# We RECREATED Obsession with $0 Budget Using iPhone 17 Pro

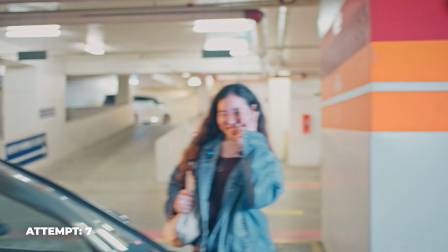8:16 I don't even feel like we need a safety. That was wow.
And if you guys saw the take, it's pretty much a one take. That's how insane Celine's acting is.
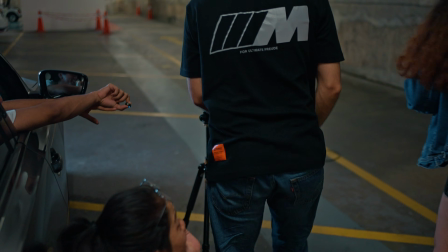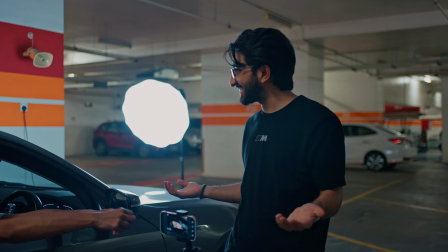8:31 All right. Very happy. That's a wrap. Yeah. That's a wrap. That's great. Well done, everybody.
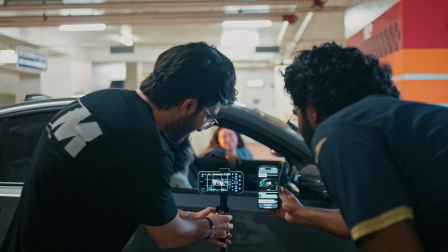8:39 Honestly, this was the hardest to recreate because the setting we were working with was an indoors car park and the lighting was obnoxious.
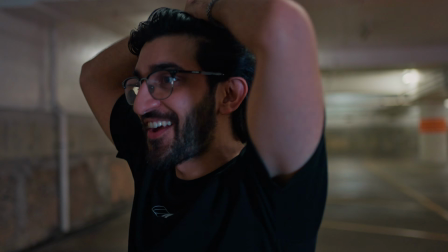8:47 Everything was super well lit, so this would be heavily reliant on the color grade, which is why you can see my node tree went absolutely crazy.
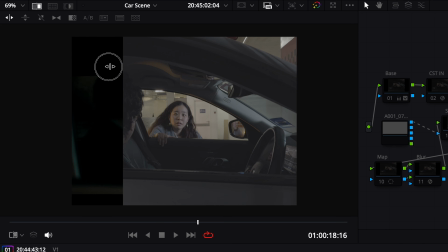8:54 Just to show you a reference, this is the reference we're working with. So the shot looks about the same when she's at the car window here, but the tones are extremely different.
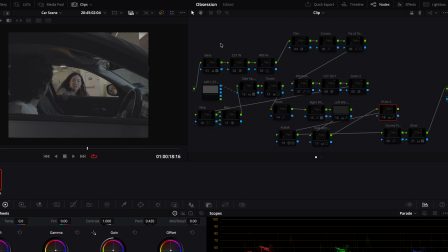9:02 So let's go through this one by one. So again, CST in and our CST out.
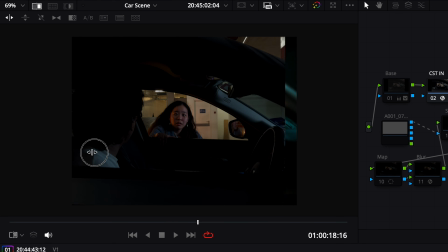9:08 This is what we were working with. So not a terrible start. We lit it correctly, at least on the side of the face. We had a blue light off to the side, or the white balance slightly cooler, but in this case, obviously it's not blue enough. It wasn't bright enough to overpower the inside lights of the car park, so we have to build up from here.
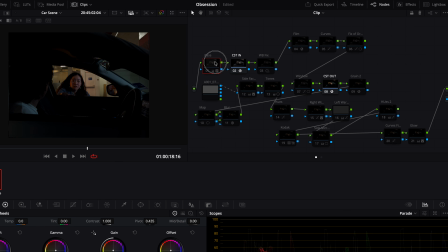9:24 So what I ended up doing then is first our base correction. In our base correction, I brightened up the image. I changed the white balance to make it a little bit more blue. Then I added the film look creator where we start getting those teal colors.
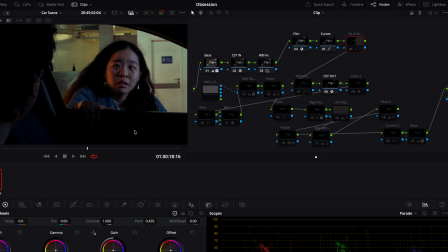9:35 Next thing I did was add in some curves to make it darker. There's an issue with the orange here. It was extremely vibrant and saturated, which in the final one it isn't.
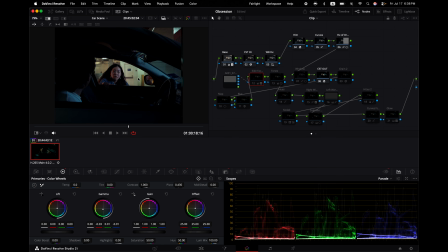9:43 It's a softer tone of orange. Okay, so then is where it gets crazy. So the issue I had here was this blue was
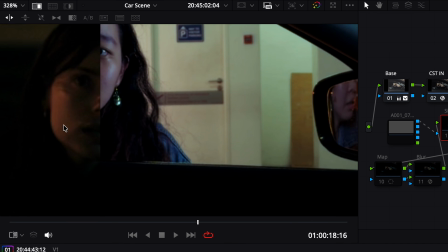9:50 nowhere near the teal we're looking for on the side of her skin on the right side, especially on this side. So the orange, we can get there.
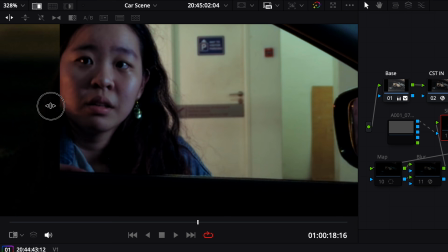9:58 We can see that we're gonna get there, but the blue was nowhere near. Let me not tell you what this was in a second and then just proceed forward first.
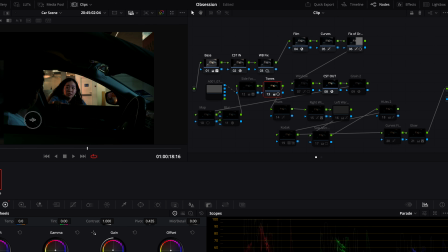10:05 I'll come back to this in a second. So the tones we adjusted was to get the greens in the shadows. So you can see that that shifts the tones, especially for the car, the inside of the car.
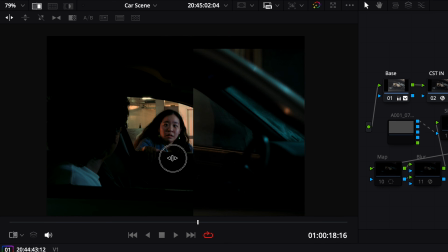10:13 This is what it was before. This is what it's after. It's like that greenish sort of overall look for Obsession.
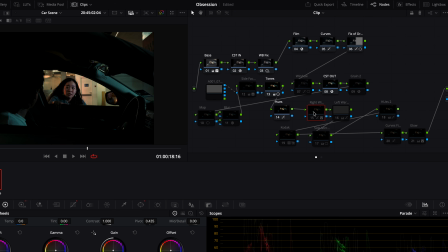10:18 Then I had the hue shift. Here's where we desaturated the shadows a little bit. Then I added the right window to make this darker so that the focus goes straight to her face. The left window, we made it darker as well. So it's a natural vignette that gets your eye closer to her as the talent. Then the side mirror right over here, I wanted to desaturate the greens from here, and I did that.
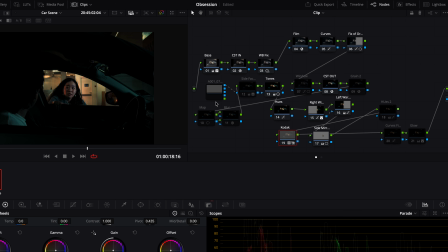10:36 I added our color grade on top to add the hues back in.
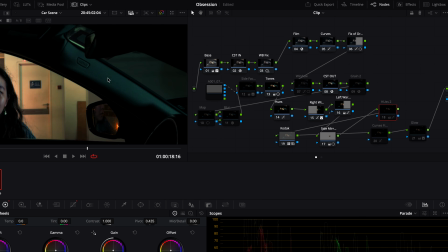10:39 Then I shifted hues again, this one more towards the blues here to teal, so you can see right after that it becomes more teal.
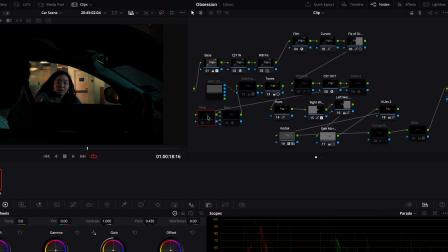10:45 Then we added our blur, because this is iPhone footage, not enough depth of field. I added a blur to the side so the focus goes just to her face. Then I added a second layer of grain. Then I windowed this out. So if you look at our reference, it's really dark in comparison, so I had to work around this.
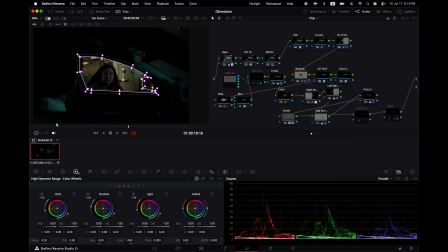11:01 So I created a mask right over there around the window shape to make sure that we are getting that darkness fall off of her face.
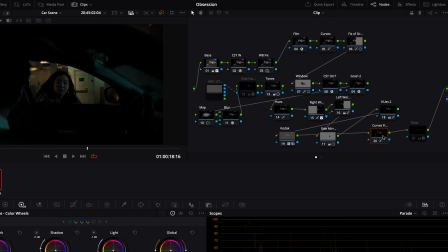11:09 And then the last thing we added was curves here and a glow at the end to the lights there.
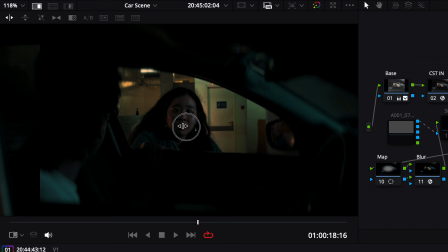11:15 But now you can see that she is quite dark, but this is intentional. So if we go back to this original frame, she's actually matching the vibrance almost 1-to-1.
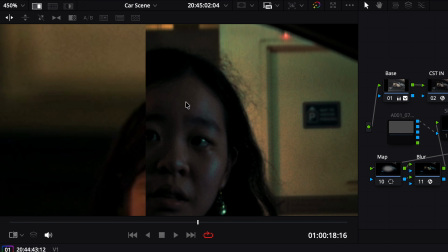11:23 The only thing missing here is her skin tone right over here falls a little bit on the redder side.
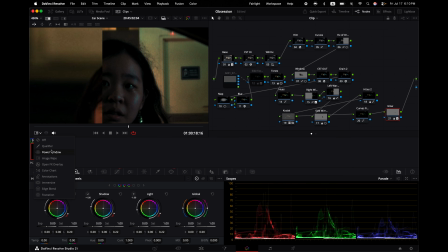11:28 So if I turn on my qualifier, you can see that it's more on the reds right over here.
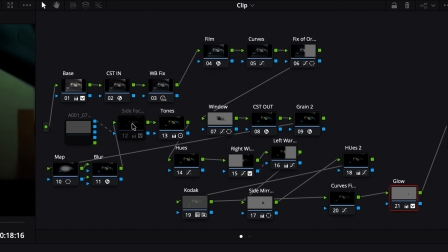11:33 So what I did was, remember this one that I didn't activate earlier? Let me just show you what happens when I turn that on.
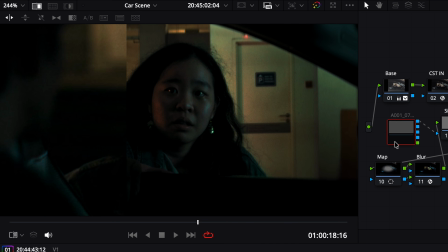11:38 Boom and bow. Look at that.
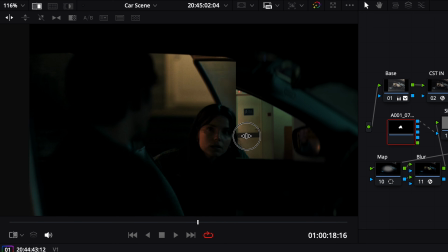11:41 So now we got that proper teal fall off on her face, just on the right side of her face, yellow on the left side, which gives us the complete look.
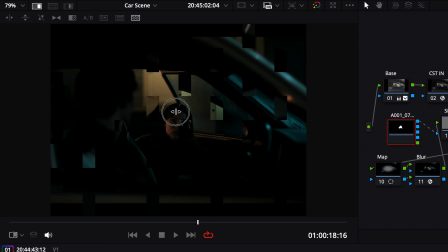11:50 So if I do this, you can actually see our color palette exactly overlaps. So that's exactly a 1-to-1 recreation. Honestly, better than all the other shots. I'm super proud of this one. So we went from this to that, this to that. Absolutely incredible. And when we play back the scene,
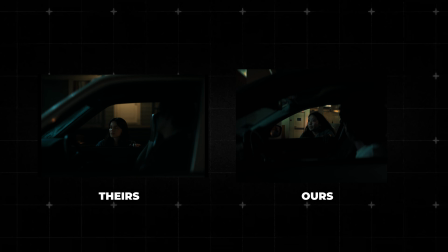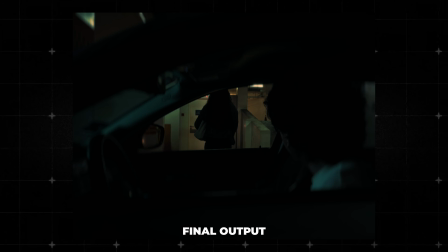12:14 All right, good night, freaking Nikki. Ew, don't call me that. I was kidding. I'm kidding. You know I don't like that, Bear.